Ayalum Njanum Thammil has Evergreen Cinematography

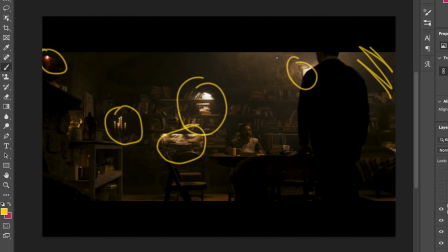And obviously it's filled with haze, which just evens out the scene. Otherwise it's just gonna be these portions of the frame is just gonna be like black basically. So it sort of spreads out the light, and that's the whole use of haze and stuff.
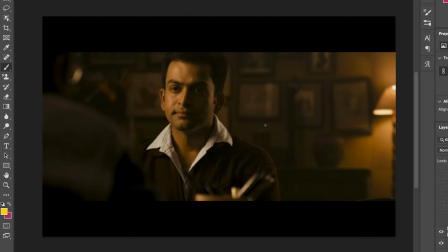Okay, so this is one of the most typical, those textbook shots, if you will. Obviously you can see this practical coming out from here. It's got this nice glow to it, nice warm soft light. There's a lot of diffusion in the diffusion as well in this whole overall frame.
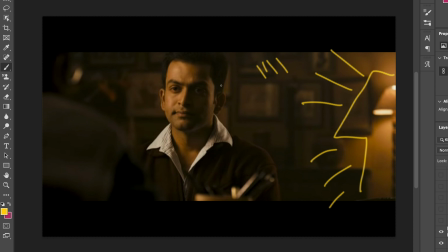There's a lot of haze in the frame, and obviously the classic soft diffused backlight. I'll let you see that again. This is really nice backlight here, and it's not sharp, it's just diffused and very precise.
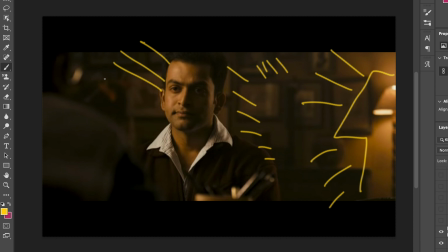Obviously the classic very nice diffused key light is coming in as well.
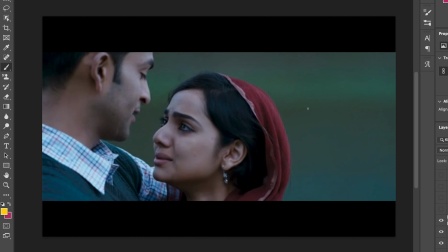It's beautiful how they've done it. Another aspect I wanted to focus was on framing. Jomon T has really taken us through this journey of Dr. Ravi Tharakan. He has shown us that in those intimate moments, he has put up close-up shots.
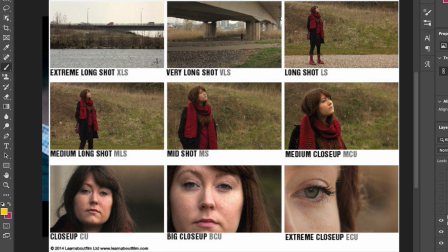He's used the right framing for each shot, and I feel like that's a very important thing.
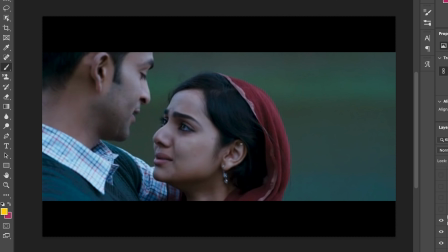No matter how good you light up a shot, if you don't use the right framing or right composition, it just kills the overall mood of the film or mood of the scene.
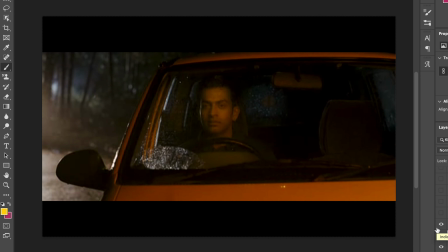So it's important to highlight that as well. So another factor I wanted to point out was how he uses camera movements in key scenes. So for example, in this scene, his life has come crashing down,
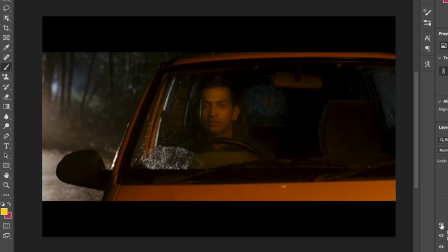and we can see Jomon T use this shot where he's just pushing in slowly in, and obviously, you know, the actor does the rest.
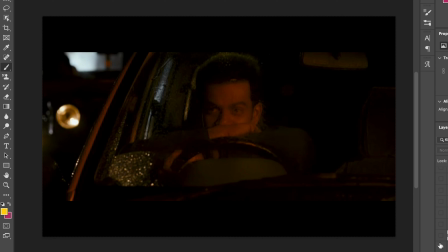Look at that. He pushes in, and what a beauty. I'll show that again.
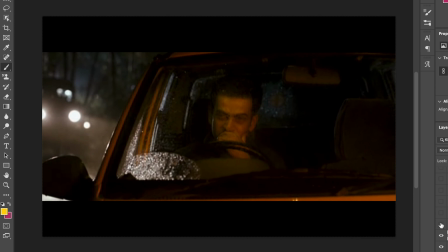So he's just pushing in slowly in the scene. It's just amazing how they've done it, and everything is registered,
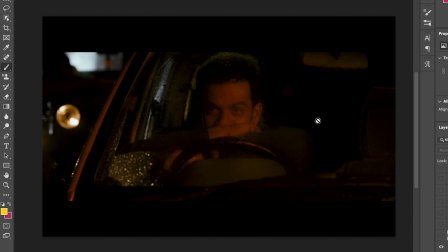and there's this nice hint of just a hint of the flashing light from the background, which is amazing. It's just amazing how they've created this sort of a lighting, and even you can do it if you just look at those core concepts of the scene and overall basics of this lighting structure.
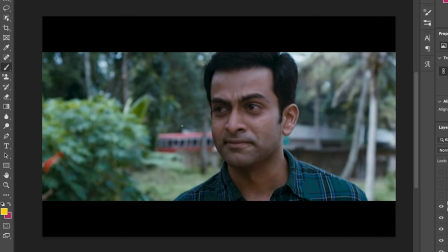So another aspect in camera movements is this scene where he basically became late for his registered marriage, and it's such a high intensity scene. And we saw previously how he used that push-in shot, which was quite slow,
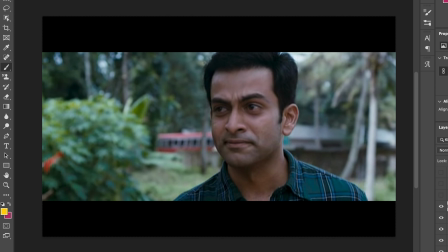but now he's using this nice handheld shot for this really, you know, emotional scene.
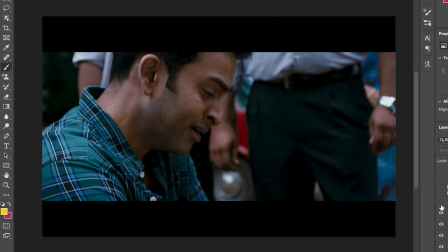So as you can see here, he's walking, and the camera just goes with him,
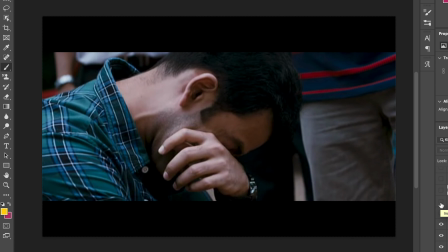and it's just really sad, and we are with that character, we are with Ravi Tharakan, you know, in this scene.
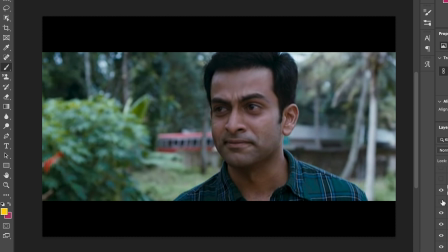And it's just interesting how they've sort of achieved that look.
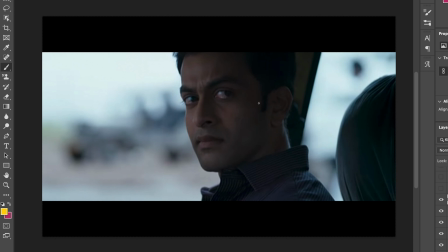It's just remarkable. This shot, this frame, I remember still this shot, and the song comes in. Nice performances as well from Prithviraj, but like in general, I just love how they've set up these neutral tones in this frame as well.
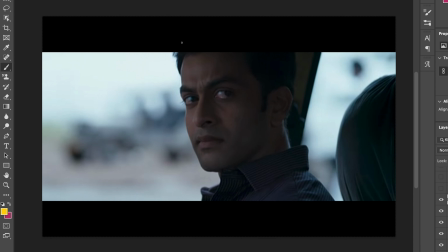In this shot, the use of colors, everything is so muted, everything is like literally desaturated, just shows how the scene or the mood is set.
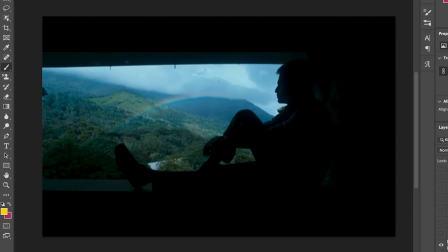It's just really sad. Again, you know, a nice rainbow and this nice silhouette shot. Nothing really special going on here, but this is what beauty of the nature can add. You know, the just going into amazing locations can really help you as a filmmaker or a cinematographer.
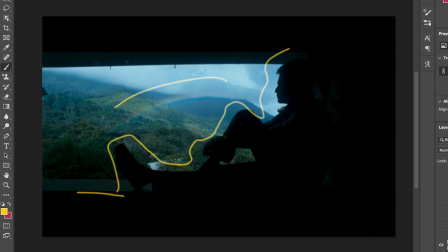It just really adds to the whole vibe of the film, and I feel like the location is also a character in this film. You know, Munnar is a character in this film, and that really brings a lot of change in him as an individual as well.
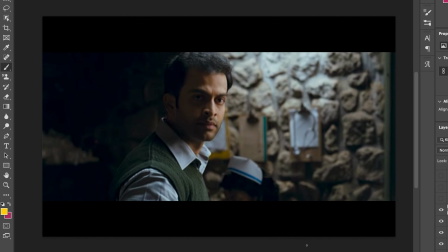So they've really shot that location beautifully as well. Again, this is such a pivotal shot in this whole film.